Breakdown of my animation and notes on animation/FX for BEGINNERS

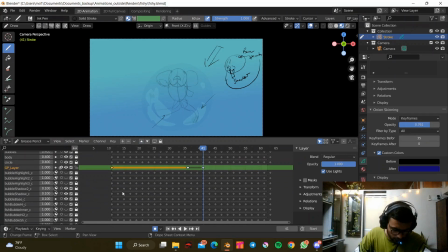[20:29]
Okay, now moving on to next layer, that is bubble highlights.
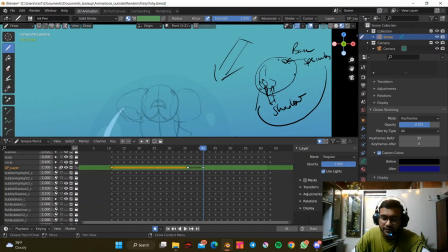[20:38]
And oh yeah, I forgot about that. So it's not just the specular in terms of light, there's another light like this.
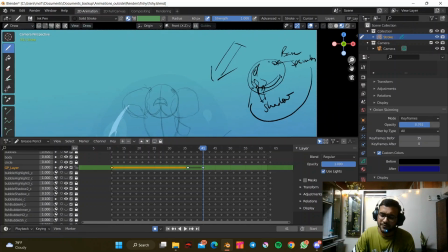[20:47]
It just gives more feel like that it's a bubble, to be honest. So there's a difference between the two, where we do water or bubble.
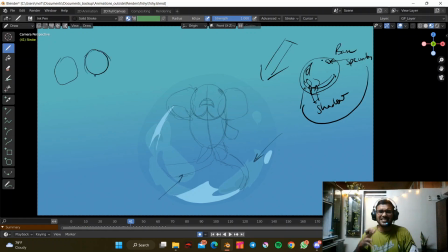[20:55]
Bubble is generally like a round in shape, nice, clean, and as you see the sharp cuts over here, it's majorly like that, sharp cuts moving around, and it just slides down through the bubble. But when I do the water, I did a water animation, by the way.
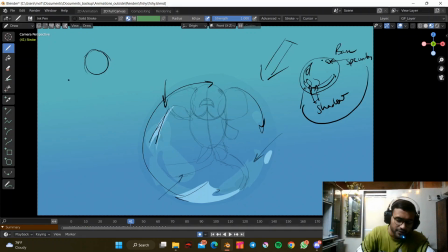[21:14]
I think the last weekend, where I animated a skull moving in a loop. So yeah, in that one, so what happens in the water is that water is full of volume, right? It's not empty from inside, just like bubble. Bubble is all empty.
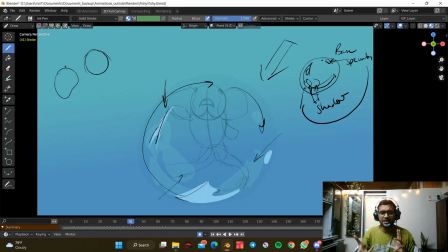[21:30]
So I try to have sharp shapes which is moving fast through the spherical shape of it. So it just move like shoom. Okay. So, but in the water, what happens is it's a wobbly, fully filled with water.
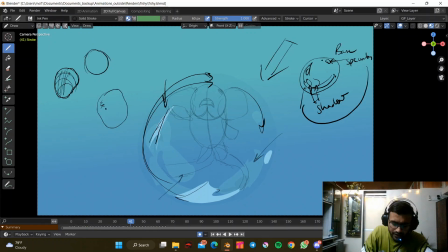[21:47]
So in this shape, you see a lot of other miniature shapes which are generally in round in shape. Okay, these are not sharp like these ends that you see over there. And then again the same highlight, the principle is same actually.
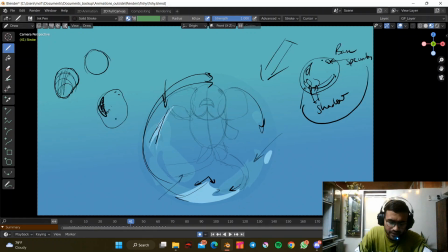[22:02]
It's just like one layer, then another shadow layer, then where the light is hitting, then there is another light, and then another light. So there are two lights I followed in the animation, and then this was the shadow I followed, and then there was this specular. I think two speculars again.
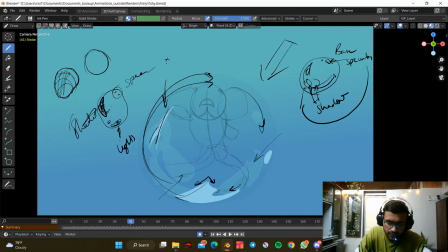[22:19]
So I think everything was multiplied by two. That was the general idea I followed. But in that, the shapes are more roundy, and they are not moving as fast as the bubble is moving around. So that was the basic idea and the difference between the two, water and bubble.
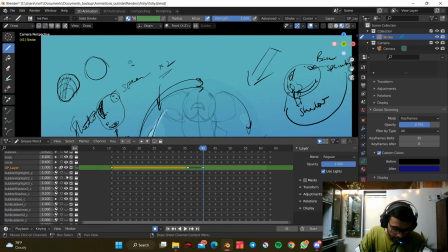[22:35]
So yeah, let's turn on before it's been, this video is getting long.
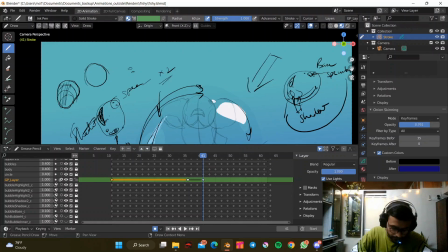[22:40]
I'm so sorry about that. But let's get down to the bubble quickly and see.
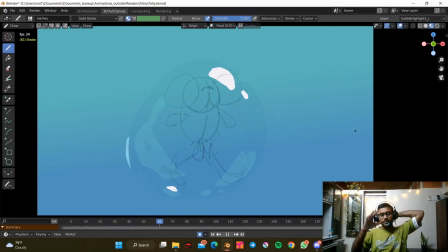[22:47]
This is what it looked like after I did all the part. Bubble is moving, the specular is there, sharp shapes are moving through, and then the light tone of shadow which covers the bubble, just to give like how the car windshield feels like when light,
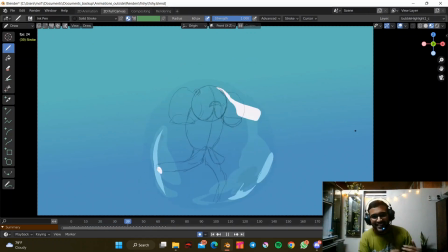[23:04]
when it passes through the light, it just whoops, it's it slides down fast, which looks pretty cool. uh, After that,
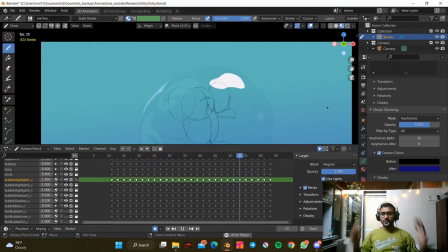[23:12]
once the bubble is done, I hope again, if you have any questions, please feel free to let me know.
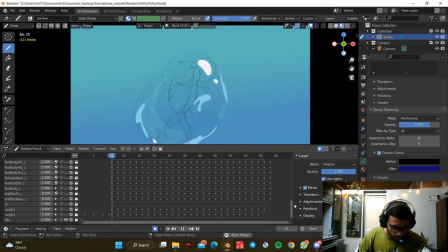[23:18]
Um, yeah. So once that is done, I decided to have a basic
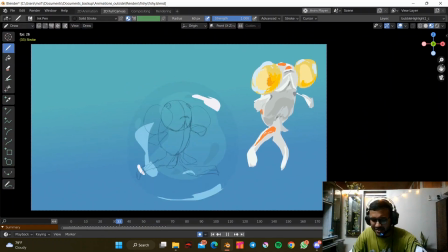[23:26]
like chart for the color selections for the, because I didn't do any pre-planning at all. I was just going and moving with the flow. So this was what I followed for Lemme.
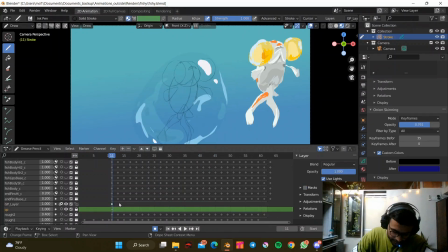[23:40]
Let me do another layer for the explanation.
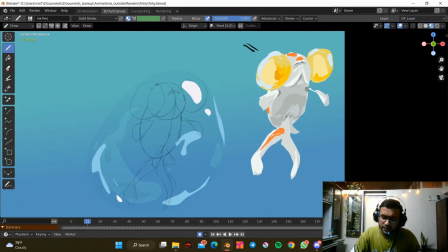[23:45]
So yeah, this was the basic chart that I followed. You can safely call it color palette, I guess. So yeah, this has actually too many layers because the idea was to make it very realistic. But again, I have some limitations. I couldn't go much more detail than this.
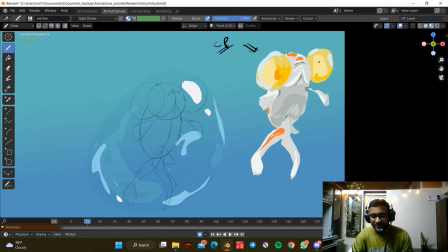[24:04]
Currently, I mean, you never know. So yeah, so there is this bubble which has like highlights. Let's mention highlights as H. Then
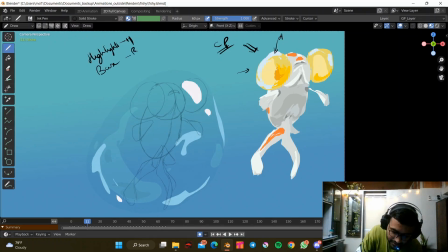[24:22]
there is the base layer for everything, so this is B. And then there is shadow. As similar to water, I kept like two shadows, so I can call it shadow 1 and shadow 2.